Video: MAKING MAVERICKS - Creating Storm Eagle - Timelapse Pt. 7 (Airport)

Well, hello there. So, final parts? What do you think? No, not really. We still have some work to do. The airport is still not finished. So, in this part, this is gonna be part 1 of 2, where I create the airport, and yeah, I will take you on this journey of how I did this. If you're new here, we're talking about a short animated movie that I did. You will see it right here. And yeah, I would say let's get started and see how I created this big, massive scene. It was actually way too big that I thought, but it's still fun. So let's start.
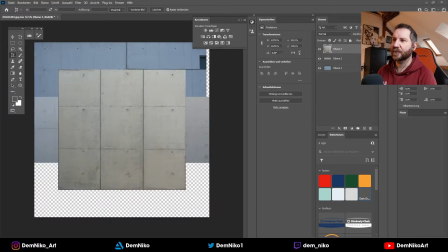55s
Okay, so the first thing was I created some textures for the ground for the airport,
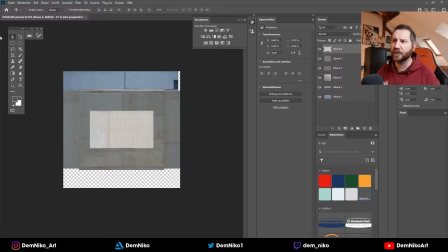62s
because it needs to have like a structure, like a concrete texture or whatever.
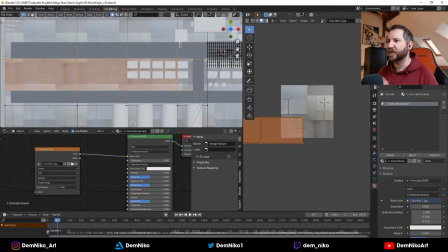68s
So I took some pictures, I found some online that I could use,
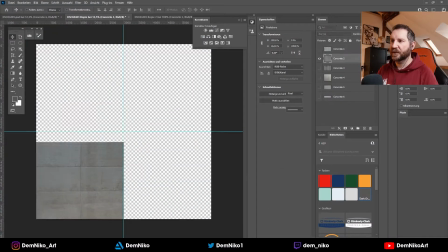73s
flatten them, and yeah, as you see in Photoshop, I just aligned them into one texture,
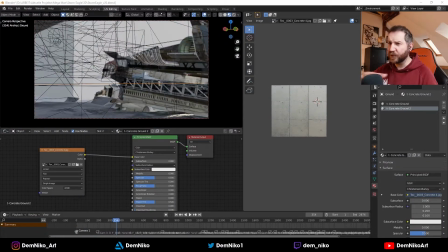78s
and I just used them around the airport for the ground.
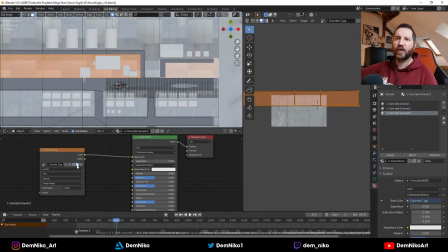82s
So where the buildings are in front and the back, I just played around to see
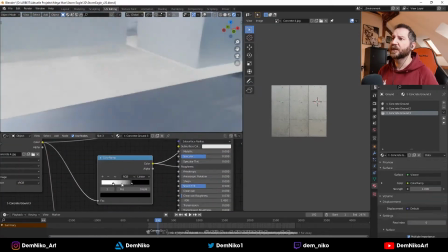89s
what fits best for the purpose. And yeah, this is basically it.
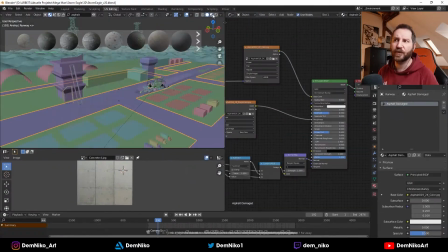95s
I didn't put any like additional geometry to it because I knew it would be in the background,
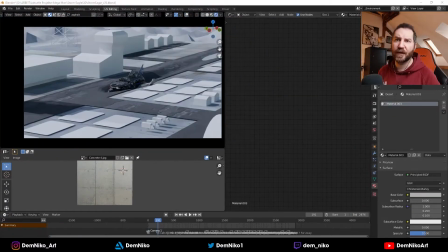100s
so it wasn't really necessary to put so much effort into it.
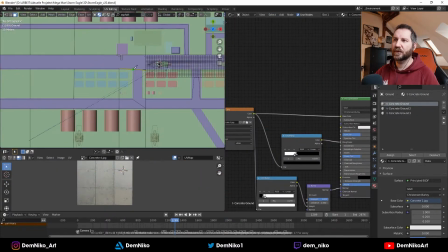106s
So I yeah, just put some in the back, some in the front, and that was it.
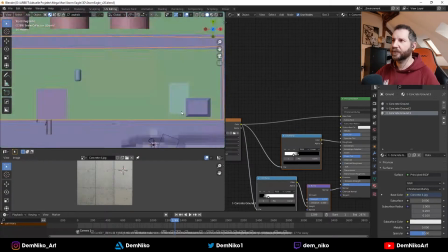113s
Then I created the runway. Basically, the runway was also pretty basic.
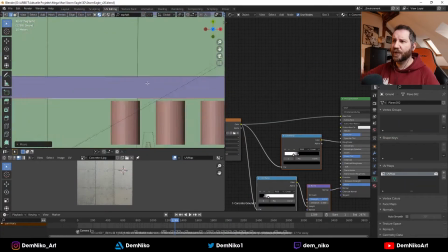122s
As you see, it's just a flat plane. I put some curbs on the side just to add a little bit more detail.
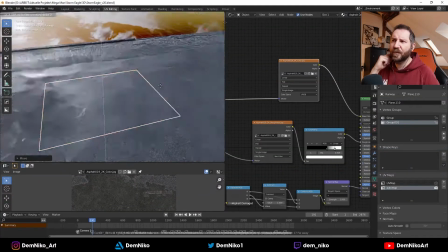128s
The texture was from, I believe, from Blender Kit. It's a free add-on for Blender.
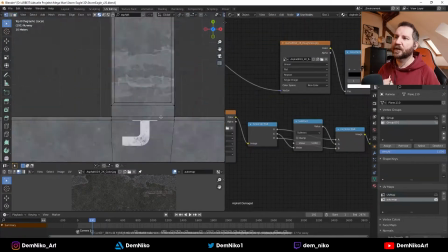134s
I think Blender comes with it already. It's pre-installed, so you just need to activate it.
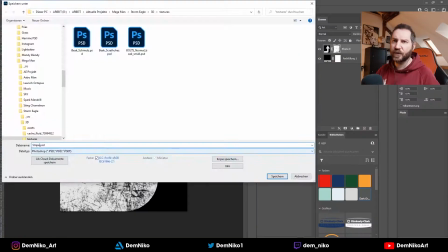139s
And there are a lot of textures, models, stuff like that. So this is really cool.
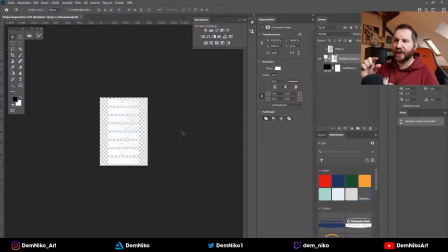144s
Yeah, also created on Photoshop some small like texture assets that I could use all over the place.
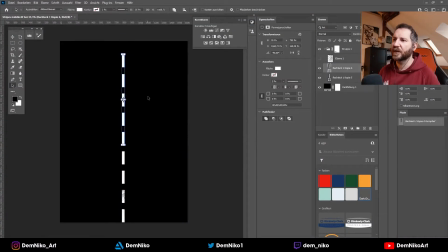151s
So the crosswalks, the arrows, some lines.
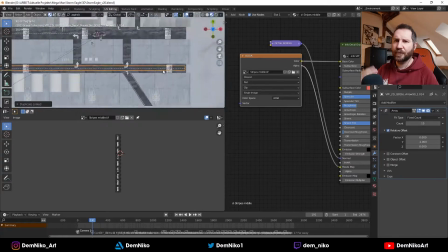157s
I did a little bit of research of how how airports look like.
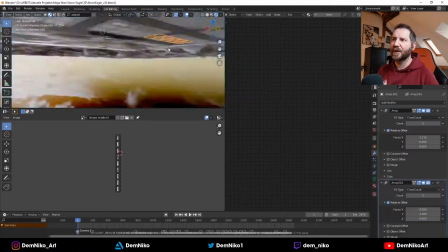163s
I had some references there, but didn't do like a ton.
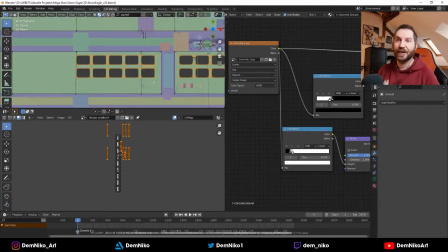166s
So maybe if someone's working at the airport and saying, "Hey, that's not how airports look like," I don't know.
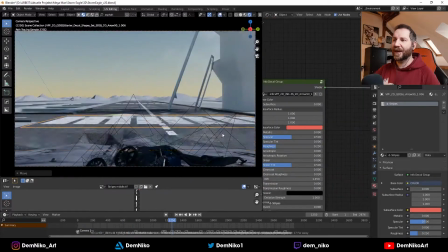173s
You have to deal with that. Yeah, but overall, I used those crosswalks, those lines, put them all over there.
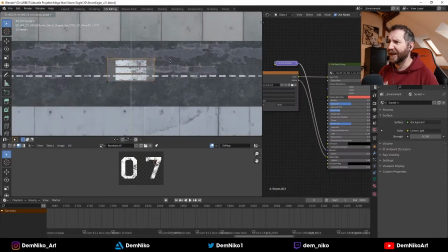180s
Some numbers, number 7, because I believe Storm Eagle is from the 7th
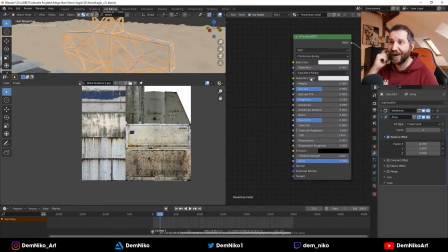187s
like unit or something. I read it somewhere, so I thought, okay, it would be cool to use the 7 here and there.
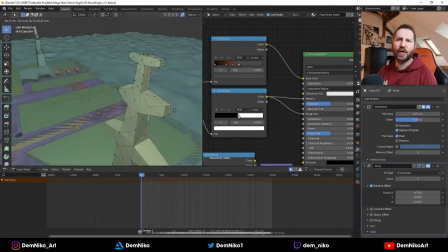196s
7th Airborne unit, something like that.
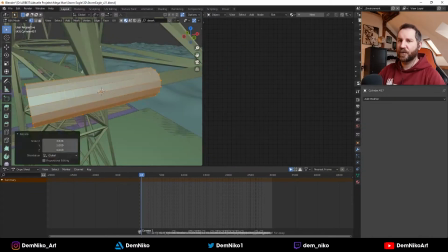200s
And yeah, to have something actually around the airport, because the airport itself is like,
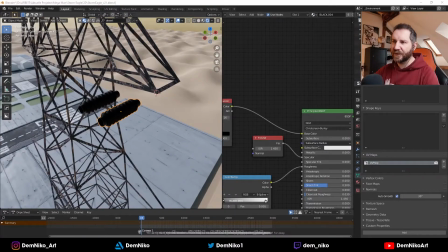206s
it's the ground and the airport itself, but around it there is nothing much there.
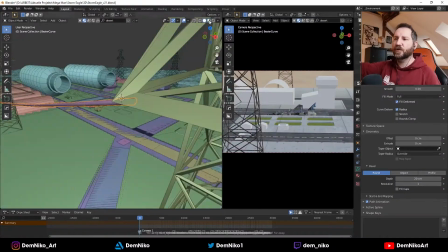210s
I wanted to have something in the background to stand out, to make it more interesting.
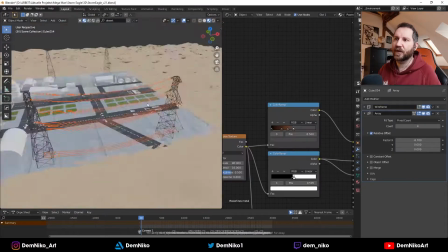216s
So I decided to create some power lines around the airport that would be in the background,
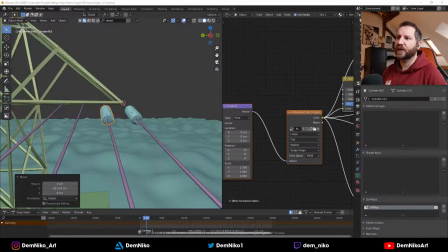223s
maybe a little bit blurry, so that would be a little bit more interesting. Plus also with the first shot, with the spinning around,
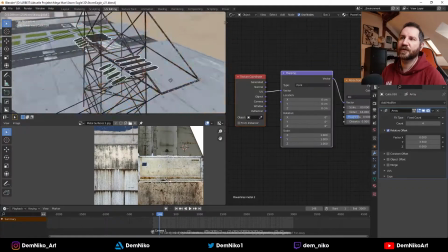232s
I wanted to make the shot a little bit more interesting, so I put them in front of the camera so that they just like
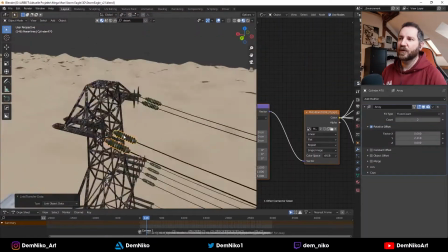240s
swipe through the shot to also give you the sense of scale.